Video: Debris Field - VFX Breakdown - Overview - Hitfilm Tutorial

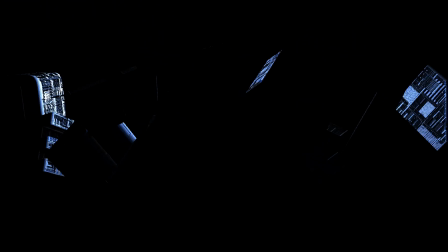0s
What's up everyone, my name is Alex and I'll be looking after you guys for the next 4 minutes and 28 seconds that I go over the breakdown and overview of Debris Field.
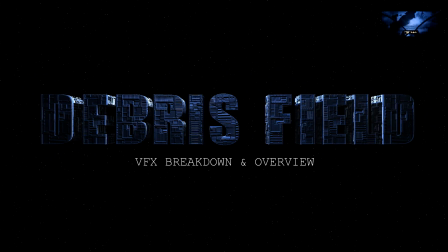8s
If you haven't seen the original video, check out the video link in the top right hand corner of the screen. This video will go into a breakdown of the first two shots, volumetric clouds, and a bit about how we created our 3D environment.
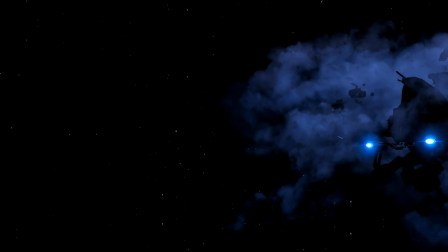19s
So, let's get started. The first shot here uses a modified camera from the original video so you can get a better look at the 3D environment.
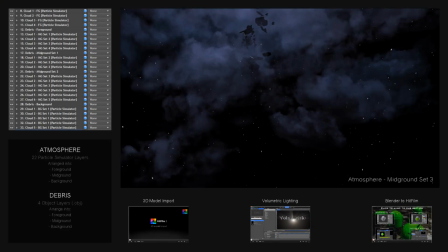25s
The shot consisted of 22 cloud layers, 4 sets of debris, 1 environment map, 1 ship model, and 2 sets of thrusters.
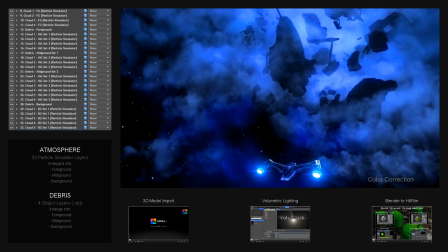33s
The cloud layers were all created using HitFilm's particle simulator.
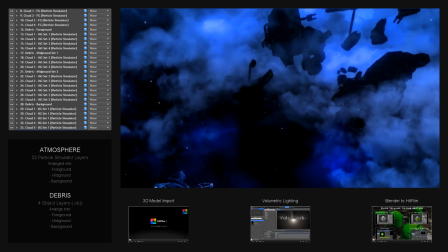36s
At the bottom of the screen are some really useful videos that go over important skills and techniques directly related to setting up our shot.
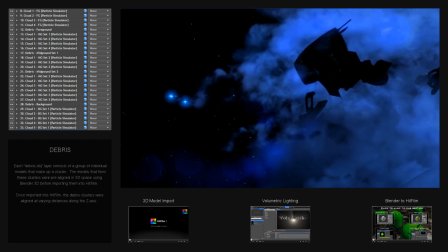43s
If you're not comfortable with those techniques, I'd highly recommend checking those out first. They were created by HitFilm staff and fellow HitFilmers with you guys in mind.
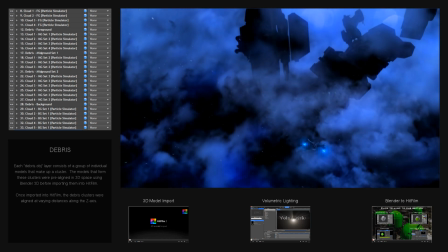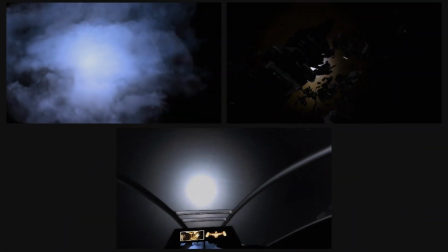60s
This next shot consists of three main components, the clouds, the debris, and the shuttle, which are broken up to show each component separately here.
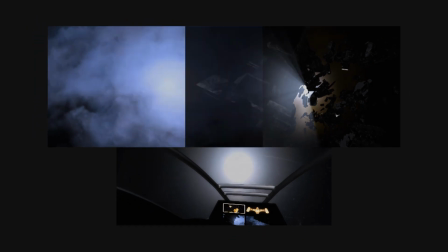67s
In the actual video, they all exist as 3D objects within the HitFilm workspace.
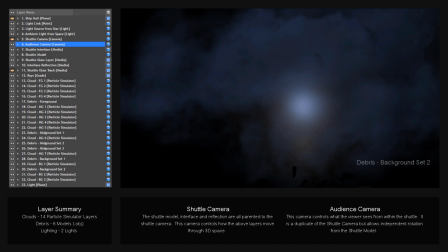72s
The 3D assets consist of 14 cloud layers, 6 debris clusters, a shuttle model, and 2 interface layers.
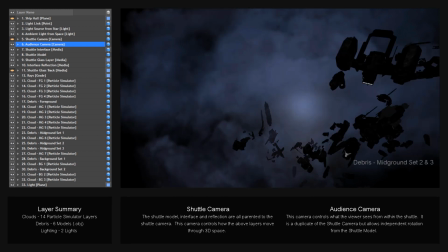78s
Another important component of this scene were the cameras.
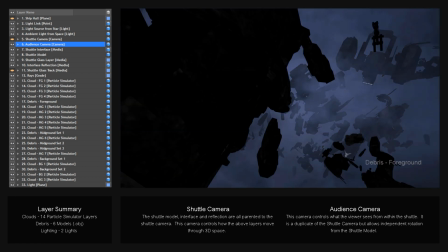81s
The shuttle camera controls how the shuttle model, interface, and reflection move to 3D space by parenting those layers to the camera.
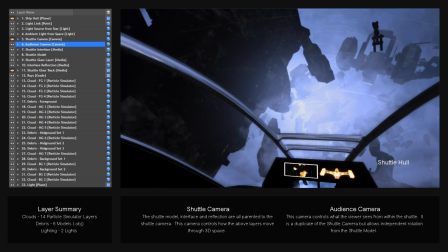88s
The audience camera was used to independently control what the viewer sees from within the ship without disrupting the overall movements of the shuttle.
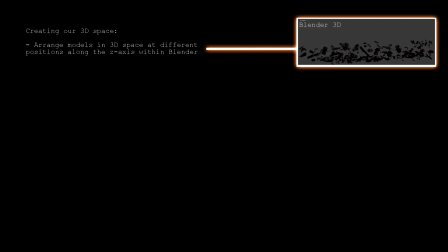100s
When creating the environment, the first thing we did was arrange the models in Blender 3D, making sure each model existed at different positions along the Z axis.
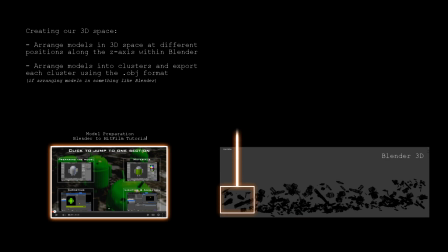110s
Once everything was set within Blender, we grouped up the models into clusters and exported them using the OBJ format.
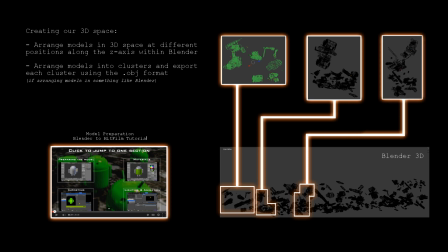115s
If you're not familiar with preparing models in Blender for HitFilm, check out the awesome tutorial by fellow HitFilmer RR Picture Productions.
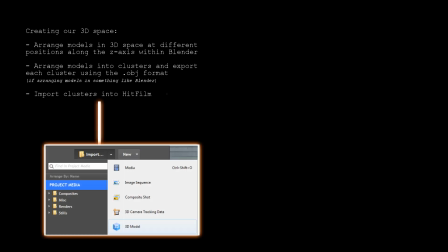125s
The next step is to import everything into HitFilm.
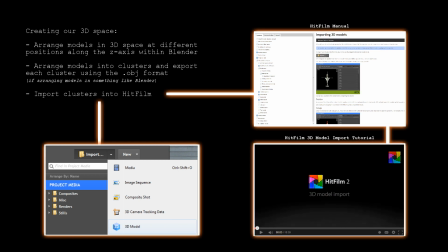128s
Once again, if you're unfamiliar with this process, check out either the HitFilm manual online or the 3D model import video produced by the HitFilm staff.
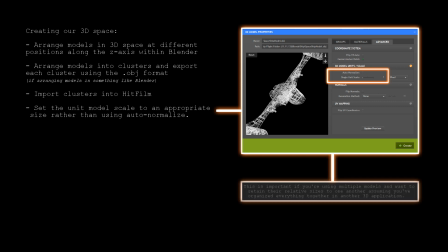136s
During the import process, if you've organized your models within a 3D program like Blender, set the unit model scale to an appropriate size rather than using the auto-normalized function.
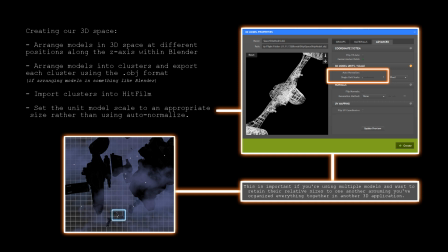144s
This way, your models retain their relative sizes to one another.
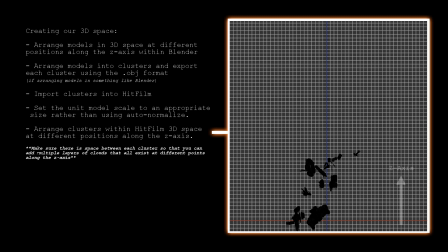152s
Once the clusters are imported into HitFilm, it's time to arrange them within HitFilm 3D space, making sure they exist at different positions along the Z-axis.
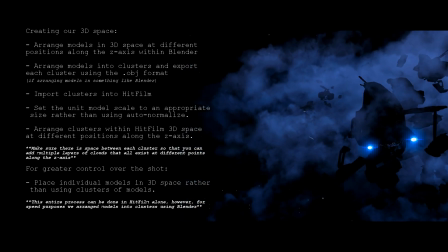170s
For greater control over the interactions taking place in 3D space, import your debris individually rather than creating clusters.
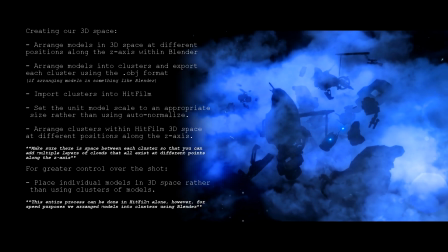177s
This will allow you to fine-tune individual components, but will also increase the amount of time it takes to set up.
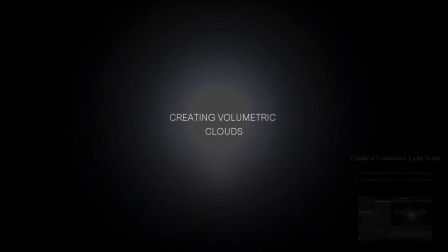185s
When creating volumetric clouds, start by creating a volumetric light setup. If you're not familiar with doing one, check out the tutorial by Simon Jones.
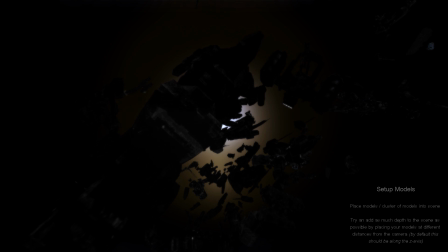194s
The next step is to place your models or clusters into your scene. Arrange them so at least some of them exist at different positions along the z-axis.
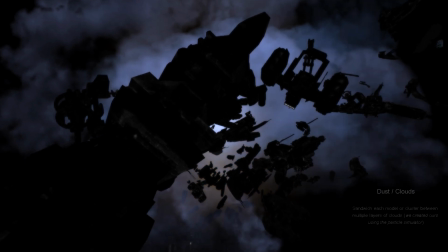202s
Once those are set, sandwich each cluster between multiple layers of clouds. Make sure you also space out the cloud layers along the z-axis.
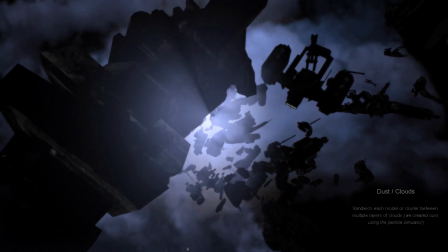209s
The more layers you use, when given enough space between them, will give you greater control over how volumetric the clouds feel.
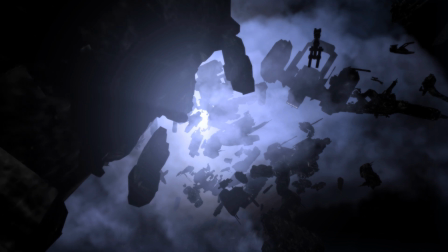215s
The reason for this is that if all layers exist at the same location, once the camera reaches that position, all the clouds will disappear from view.
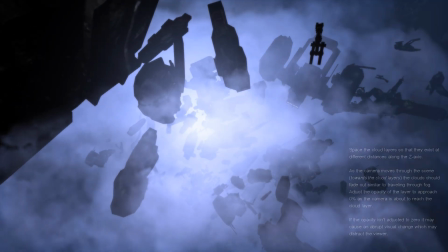223s
However, if you provide enough space for each layer, you can adjust their opacity as the camera approaches each cloud.
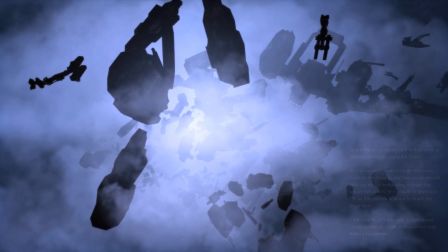228s
This will better simulate the feeling of travelling through a cloud or fog. Once the positioning of the clouds is set, focus on randomizing how each cloud looks and behaves.
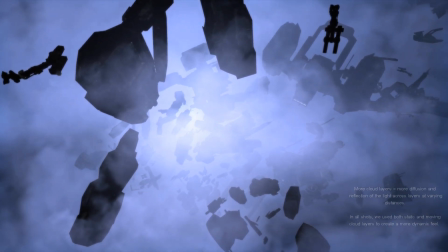237s
This will cause each layer to light out slightly differently throughout the shot, adding to the illusion of depth.
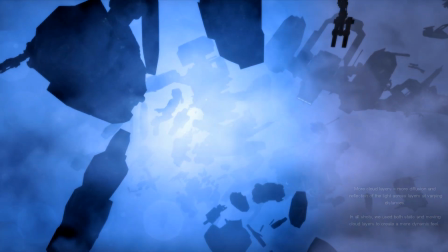243s
Once you're happy with all of that you can start applying effects.